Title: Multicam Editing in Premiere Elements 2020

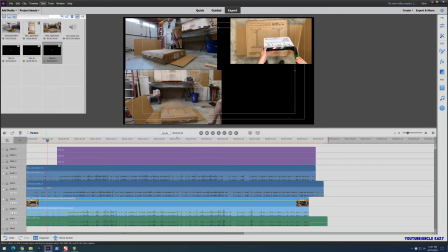(4:16)
And just because, you know, I want to pretend like I'm a pro, I went out and bought one of these slates, a clacker. And I use it for what the professionals use it for, which is to kind of synchronize your audio and your video.
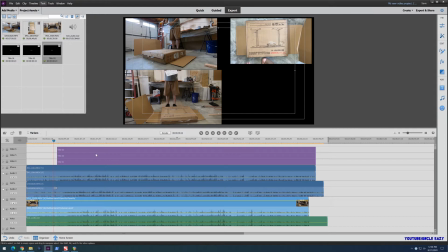(4:34)
We'll concentrate on the Canon track. Scoop these back. Because the Canon is sort of my master track.
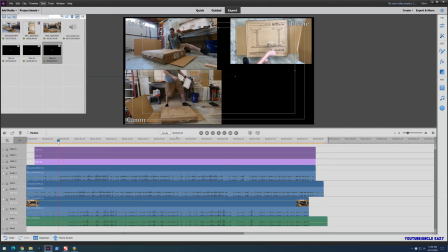(4:48)
So we'll find in here and we'll watch right there.
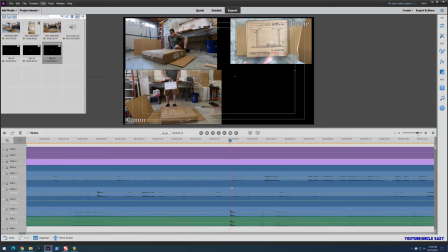(4:54)
So we can see if we zoom in, this is where the Canon recorded the clack.
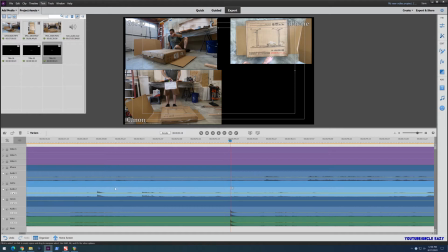(5:02)
And then we just take our other videos and we look for the similar waves. Now, I believe that's this here. So we'll grab him and scoot him out some. This is the GoPro. So if we look, that essentially synchronizes up. And then we'll do the same with the iPhone.
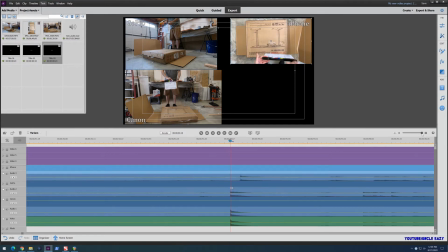(5:20)
Now, for some reason, the iPhone doesn't quite sync up. The track doesn't quite sync up. It's either a little bit early or a little bit late. So we'll go with a little bit late. So you can see here they all line up, as does the audio track down here.
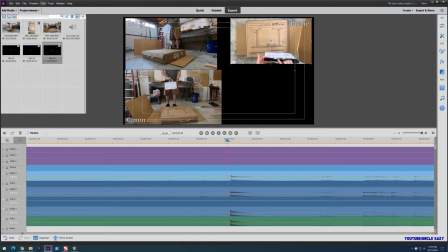(5:40)
So then if you watch it, you can see that they all line up. So at that point, you can probably cut
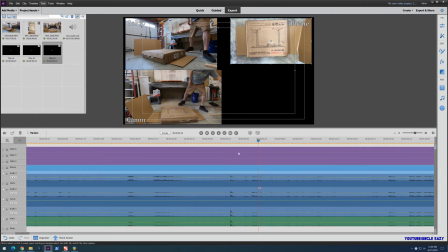(5:56)
all that video in the beginning to get rid of it. The next thing I like to do is, I know some people will actually want to cut here and remove tracks, and that's fine. If that's how you like to do it, that's cool. I prefer a more non-destructive way.
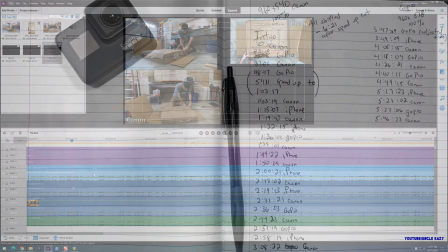(6:16)
I will actually get a piece of paper and write down where I want the camera changes to happen.
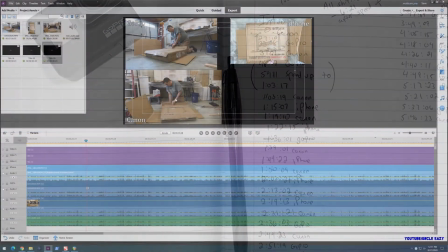(6:23)
So as I'm watching through this, and I'm watching, you know, primarily on Canon, on my A camera, I go through it,
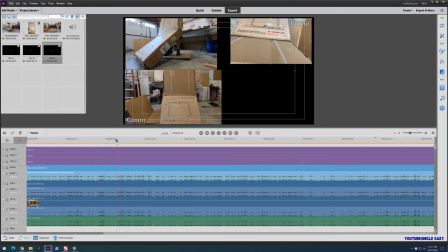(6:32)
and maybe right here I want to switch to the GoPro. So what I would do is I would figure out right here at 5206, I'll jot down on my notepad, 5206 GoPro, and I'll just cut to the GoPro.
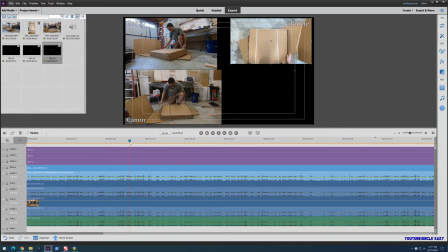(6:50)
And then as I watch it, I'll say, okay, I want the GoPro to go back to the Canon at 5825. So I would write in my notebook 5825 Canon. And as we go throughout this, you know, we zoom up right here.
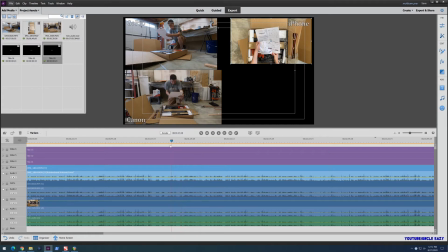(7:05)
You know, for instance, the first time you open the box, you know, the whole point of an unboxing video is to see what's in the box. I would then cut to the iPhone right here. And then once we've got that in place,
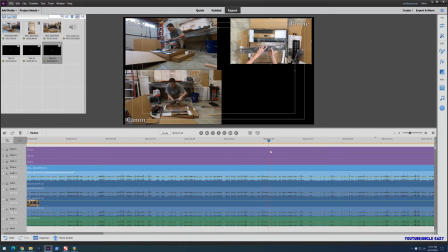(7:20)
again, at some point, maybe we cut back to the Canon or we cut to the GoPro just to see what, you know, just to kind of get different angles, make the video more interesting than just one straight cut from in front, for instance. And these go up and down constantly, up, down, on, off.
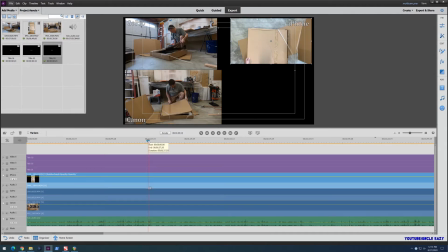(7:39)
So once we've gone through and figured out where we want all of our cuts to be, we start back at the beginning of the video. Now, generally, the beginning of the video, we're going to start with our A camera because, you know, I'm talking to the camera.
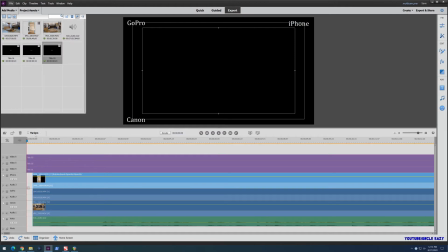(7:53)
So what I would do is I would put in a keyframe on the iPhone track
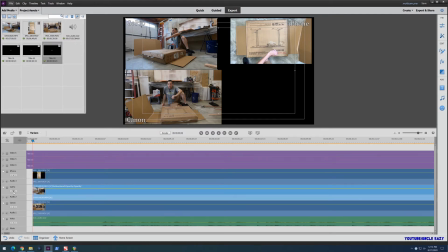(8:02)
and on the GoPro track.
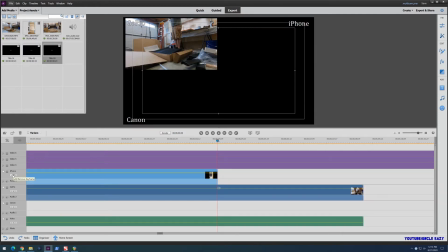(8:06)
Then I would go to the end and I would put on a keyframe there.
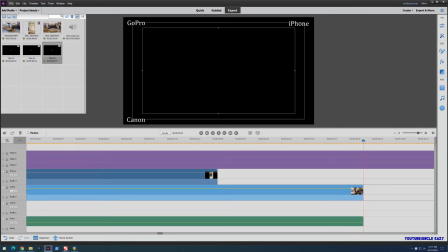(8:13)
And then I would put on a keyframe at the end of the GoPro video.